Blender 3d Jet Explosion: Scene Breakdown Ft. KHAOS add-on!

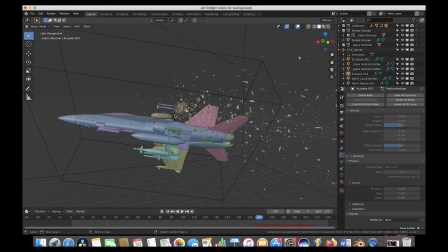12:24 And we've also parented these omnidirectional bursts to the airplane as well. Again, just like our smoke fire fuel fields, those are going to automatically move with the airplane itself. And because they're moving and the particles are taking the initial velocity from the particle emitter themselves, because the dynamic particle setting is turned on,
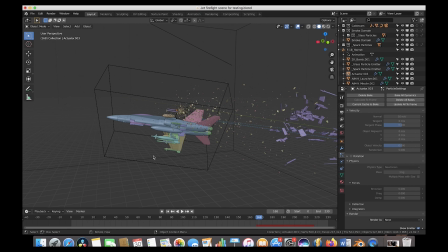12:42 all of these particles are going to use the animation that's already applied to them to create kind of a very realistic physical result. So yeah, this is all the debris combined to create the explosion and all of those debris fields. And I was pretty happy with this result. I did play around with a little bit of the particle settings to get a little bit different results.
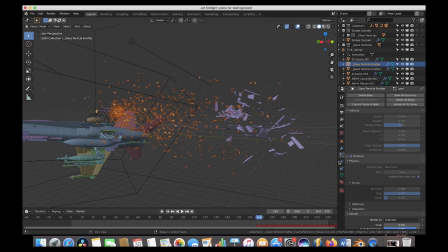13:00 For example, when I select the glass particle system here and go to the particle tab, you can see I use 2400 particles. So 2400 particles blasting out over a few frames here. And I was pretty happy with that result. And for the sparks, I also increased that to 500, a little bit less sparks, just because I feel like the glass debris was looking a little bit better.
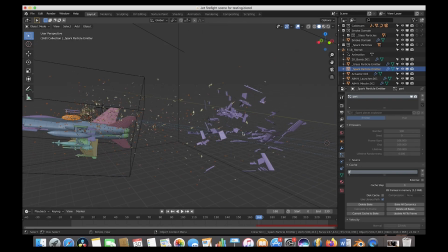13:20 And yeah, that was pretty much what we did to create this final result. I also, as usual, adjusted the physics settings here. I brought up the drag a little bit to 0.8 and the dampening to 0.03. And I used these two settings in our particle debris fields just to kind of control the radius of the particles.
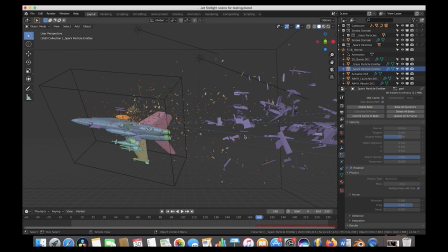13:37 You can also change the normal velocity of the initial particle system to change how fast the particles blast out and create that explosion. But one of the things that I like to do is I like to use the normal velocity setting here to define how fast the particles initially go out,
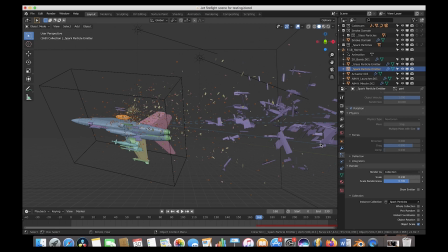13:53 and then I use the physics forces here, drag and dampening tools, to control how far those particles actually go out before they slow down. And that generally allows you to have a little bit more control of the look of your simulation, because if you don't have these on,
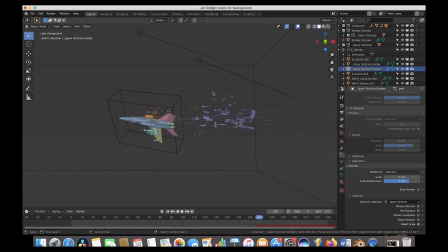14:06 the particles are just going to keep going for a long time based on their initial velocity, and you're not going to be able to create as dense of a particle fuel field, which might not look as good. So yeah, that's pretty much it. I'll go ahead and enable the smoke domain here one more time for you guys, just so you can see the explosion and everything in preview mode combined with these debris field.
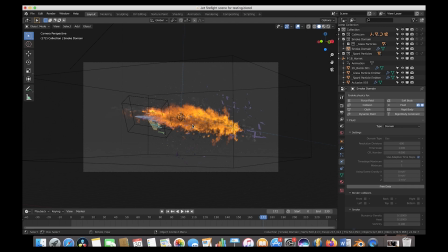14:24 Go ahead and turn this on here. And yeah, this is our final preview for our jet explosion. As you can see, we have some pretty nice detail in the fire here. The high resolution noise carved it up pretty good. In retrospect, I might have increased the high resolution noise to 3, but I think with all the motion blur and everything, it all blends together pretty well. So I'm still pretty happy with it. And yeah, I'm pretty happy with this result.
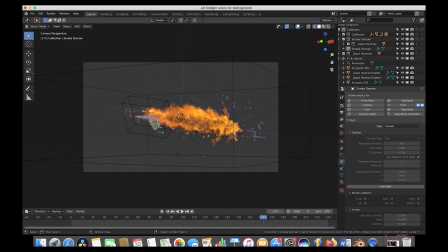14:44 The airplane wing kind of drags off here, and then you have these sparks and glass KHAOS debris fields. over here that kind of bring everything together, in my opinion. And finally, after building our airplane explosion and all of our various particle debris fields, the last step I did for this animation was creating the environment around the airplane itself.
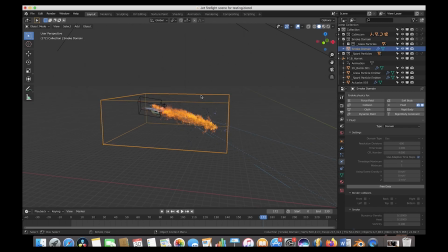15:01 And that was a fairly simple process. I'm going to go ahead and again disable our smoke domain here just so we can move a little bit faster. And the last element that I added here was our background environment. So I'll go ahead and turn this on.
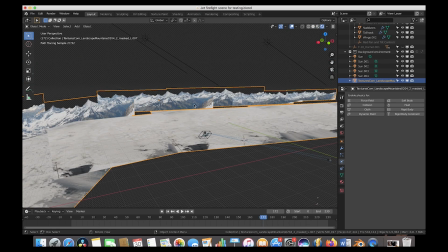15:14 I'll go ahead and go to rendered mode here. So essentially the environment of our scene here is comprised of two photos.
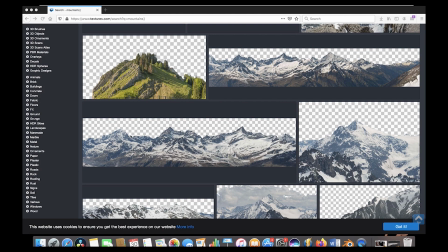15:20 I went to cgtextures.com and downloaded this mountain range photo with an alpha channel, and then I used the import images as planes option here,
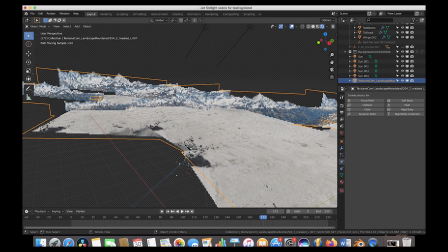15:29 and I imported one version of the photo and duplicated it a bunch of times and then placed them throughout the scene.
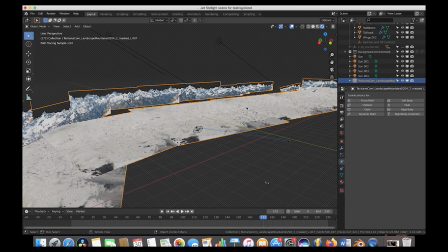15:34 And then I actually turned these images as planes into plates by turning them into emission layers in our shading settings. So they're not actually being lit by Blender itself, they're not really CG, but I just wanted them to be kind of like photos in the background.
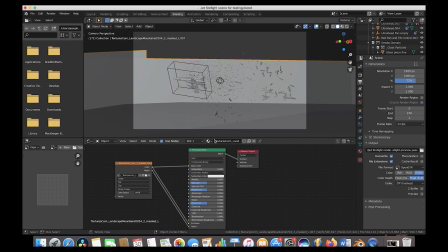15:47 So to do that, you would just go to the shading tab here, and under images as planes, they'll come in with the color connected to the base color, which will essentially just turn it into a diffuse material, which you can actually light with various lights inside of Blender. But if you want to just use it as a picture in the background that's emitting light, creating kind of like a virtual environment around your scene,
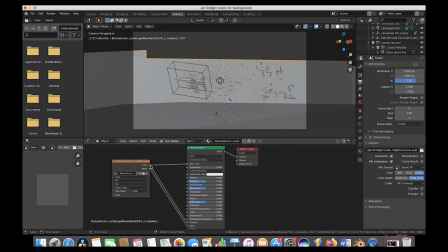16:06 similar to basic camera projection, you would actually just take the image and you would also plug it into the emission input here. And then also by default, your alpha channel will be plugged into the alpha channel input here as well,
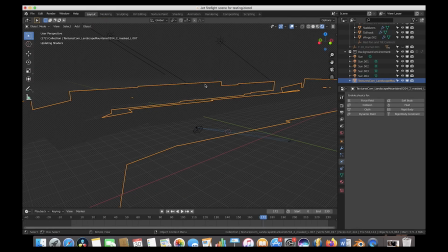16:18 which is going to make the sky above your mountains clear as they should be, so that you can add whatever sky you want in your compositing process.